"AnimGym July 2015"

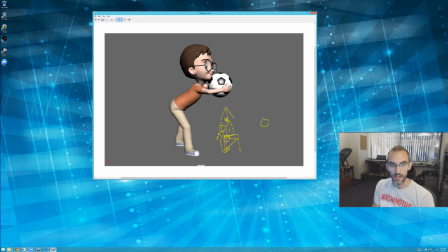[24:55]
If it's like a crystal, bing, I don't know, embedded in a wall, then you're going to want and it's going to release this way. You still want your hips
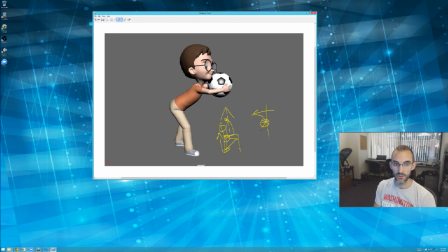[25:09]
to be right up against it and lined up with, so your character is going to jump on the wall, right? And here are your hips, and they're going to try to get their feet up on the wall like this, so that when their legs extend,
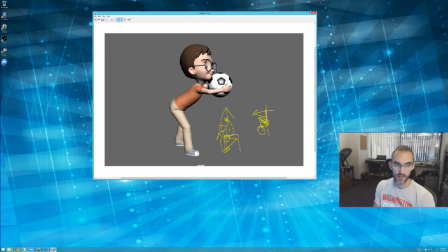[25:26]
okay, actually probably bent over like this, so that when their legs extend and your hips go like this, and hopefully you're still holding on to this thing, it's in the same axis as we'll release it.
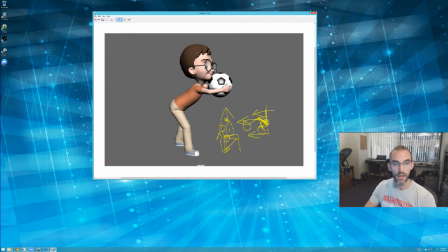[25:43]
Okay, so I understand what you're doing here. It's just him.
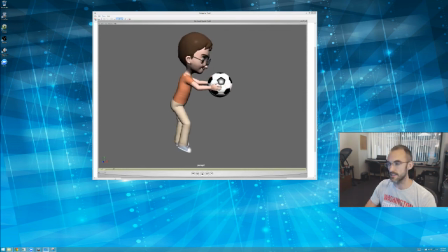[25:48]
It's almost like you thought that you needed to anticipate him moving his hips underneath this thing with a pose change in the back, and all it actually serves to do is overemphasize the pose change in the hips. This just looks a little odd.
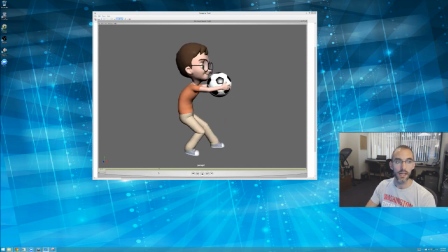[26:07]
I don't know. I don't know any other word for it really. Just so much independent movement in the hips. I would also delay the foot. That foot seems like it's moving just a little too early.
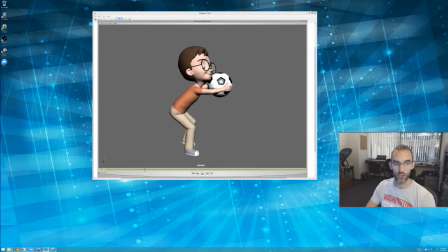[26:23]
I would get the hips moving forward a little bit, let that foot sit on the ground, but then move it a little bit quicker. It would probably end up being placed on the ground on the same frame in the end. It was just delay it moving just a little bit. Okay, the fall is great.
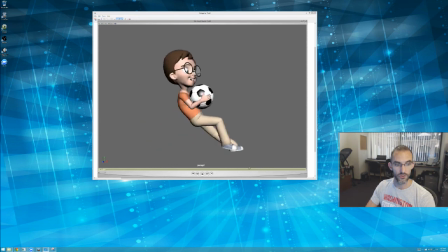[26:44]
I love the tiny little stutter step you got in with this foreground foot. I love the hit, but maybe a little bit of sliding, so it doesn't look like his sideways, his lateral movement comes to a dead halt, or he's got glue on his butt.
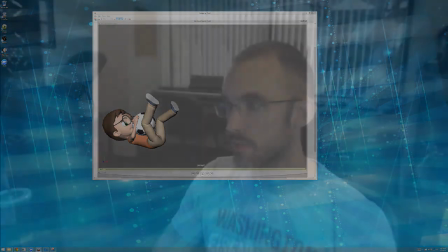[27:02]
Super strong though. Across the board, guys, very good work this month. Thank you for being part of the AnimGym. Tell your friends. I'm always looking for more animators to participate. I think it's a great resource. I hope and that you're enjoying it and improving. I'm seeing improvement. I hope you are feeling it because it's there. Okay, I'll see you guys next month. Take care. As always, rock on.